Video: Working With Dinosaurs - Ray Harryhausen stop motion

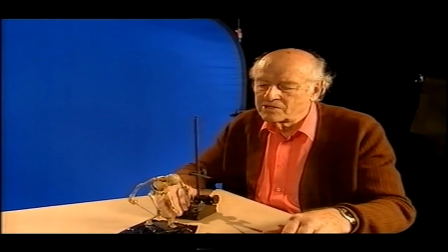I've always used these machine shop tools so that you could
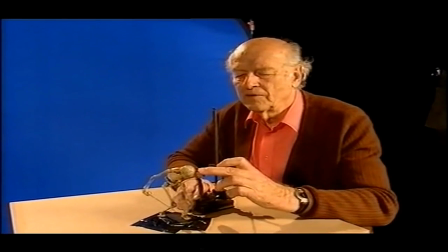put this in a position on the skeleton and then move it,
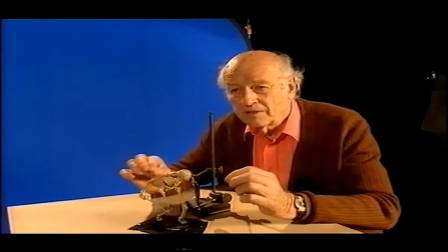and you know whether you've moved it a millimeter or two millimeters or three millimeters.
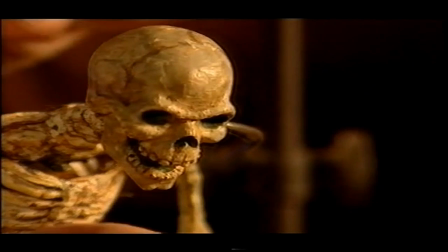If you move it irregularly, it tends to give a jerky effect.
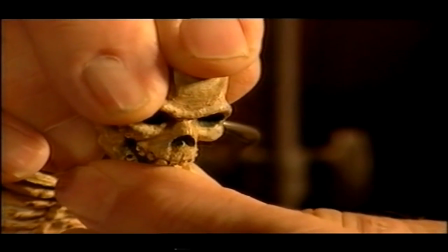But if you take patience and time, you can get quite smooth animation as well.
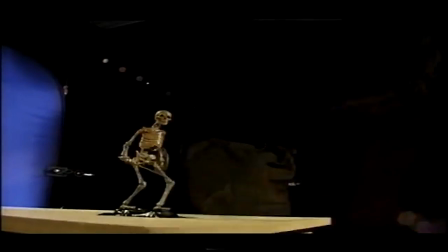And after you get hundreds of these, you finally get a bit of action that may last one minute or less than that.
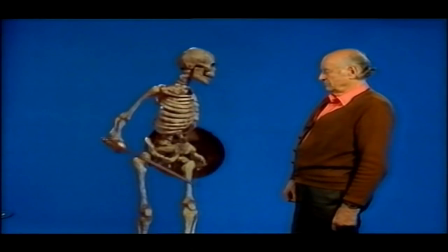30 seconds, 20 seconds.
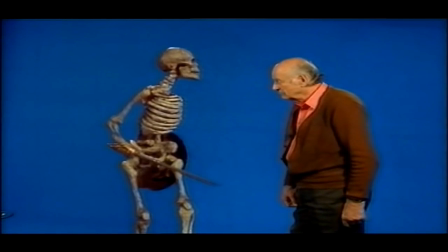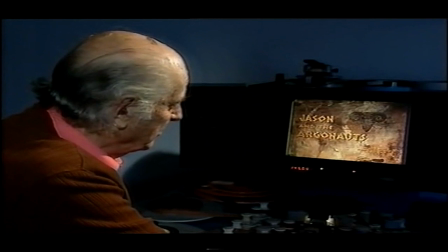Of course, Jason and the Argonauts presented a different problem. We had seven skeletons fighting three men.
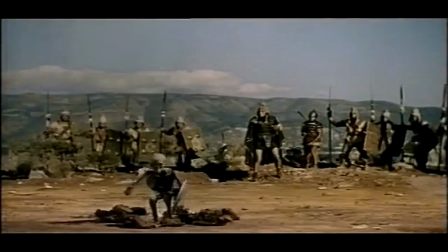But here you see the introduction of the skeleton. In the actual Greek mythology,
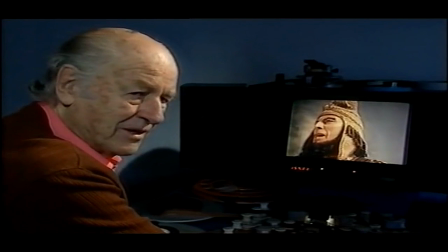the rotting corpses come up out of the ground, and that wouldn't be very pleasant, and we'd probably have gotten an X.
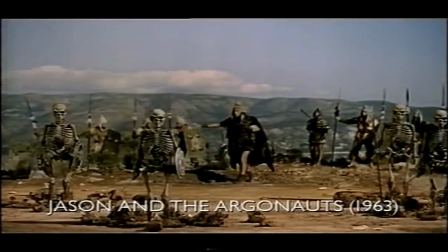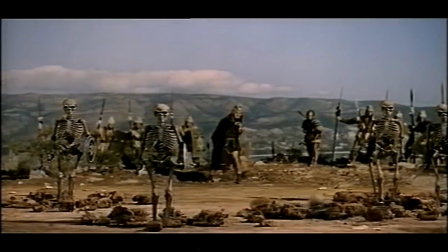The first Ray Harryhausen film I saw was Jason and the Argonauts. And, of course, it was the skeleton scene that just blew my head off.
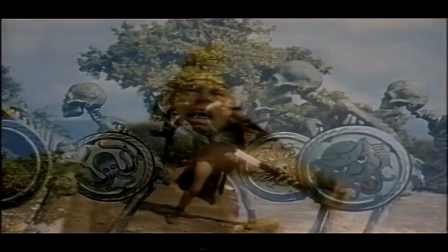I've got two small boys, four and six, and they love the Ray Harryhausen films. We're all on Vizina. And particularly that scene, there's just something about those skeletons. There's something about the tension. You know, they're standing there and there's a kind of face-off, a bit like a sort of Western face-off.
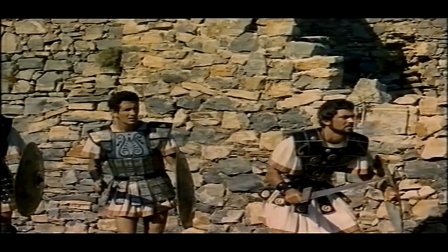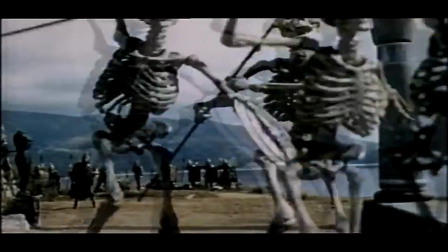Suddenly there's a shriek. And, you know, they do battle.
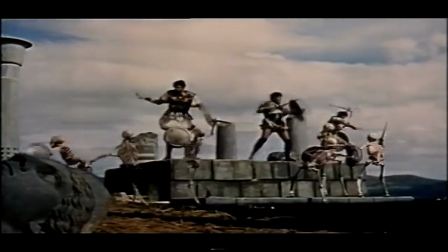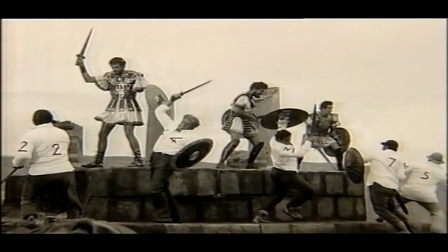The actors had to rehearse ahead of time quite a number of times to get the feel of where their sword should stop.
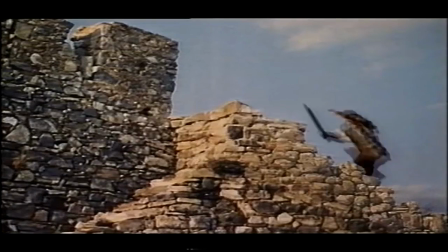But the actors had a shadow box and pretend that the skeleton was there, of course.
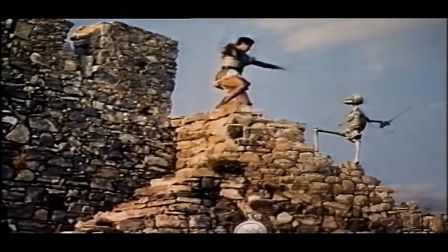And that would be the piece of film that I would use to put the skeletons in.
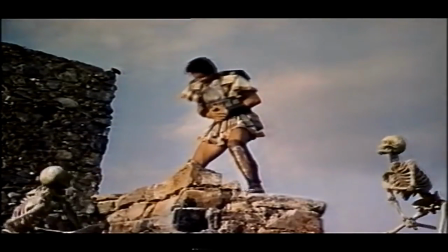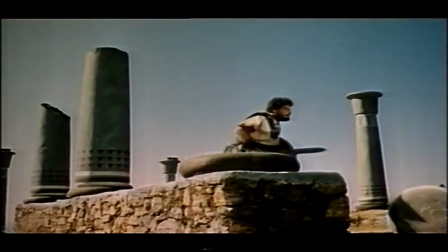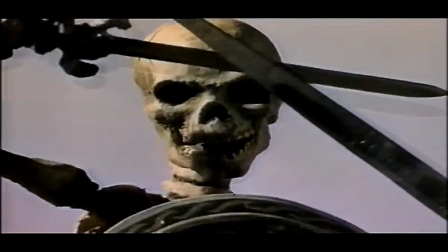You know, in those days, you didn't look for movies for the director. You went because of the star, except for Alfred Hitchcock, you know, an Alfred Hitchcock film.
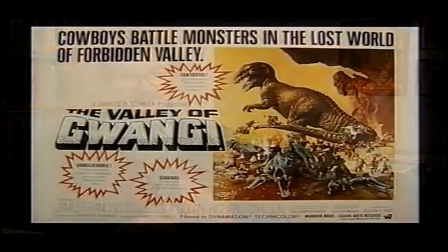But I started looking for Ray Harryhausen's name on the poster.
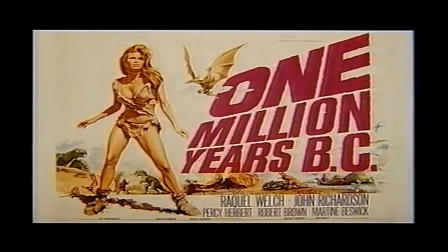I don't think anybody really ever went to Ray Harryhausen's film for the acting. I mean, his leads in his films were always instantly forgettable. And it's quite interesting just to bang on about my kids again. They watched Jason and the Argonauts. They still don't really know which one is Jason.
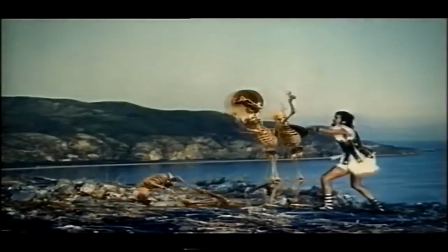With the seventh voyage of Sinbad and Jason and the Argonauts, Harryhausen and Schneer brought stop-motion animation back from the grave.
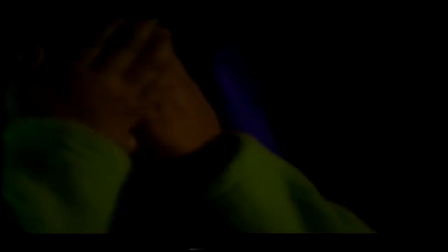Generations of children grew up enthralled by sword-fighting skeletons, giant dinosaurs, and other fantastic creatures. They had a word in distribution at the time, I remember, it was a wonderful descriptive word called kidult, K-I-D-U-L-T. Maybe it's still used today. And that's the audience we were looking at. That's anything from 5 to 90, as long as they were kiddos.
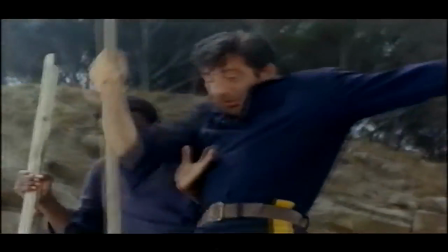I remember very distinctly in the third grade seeing Mysterious Island.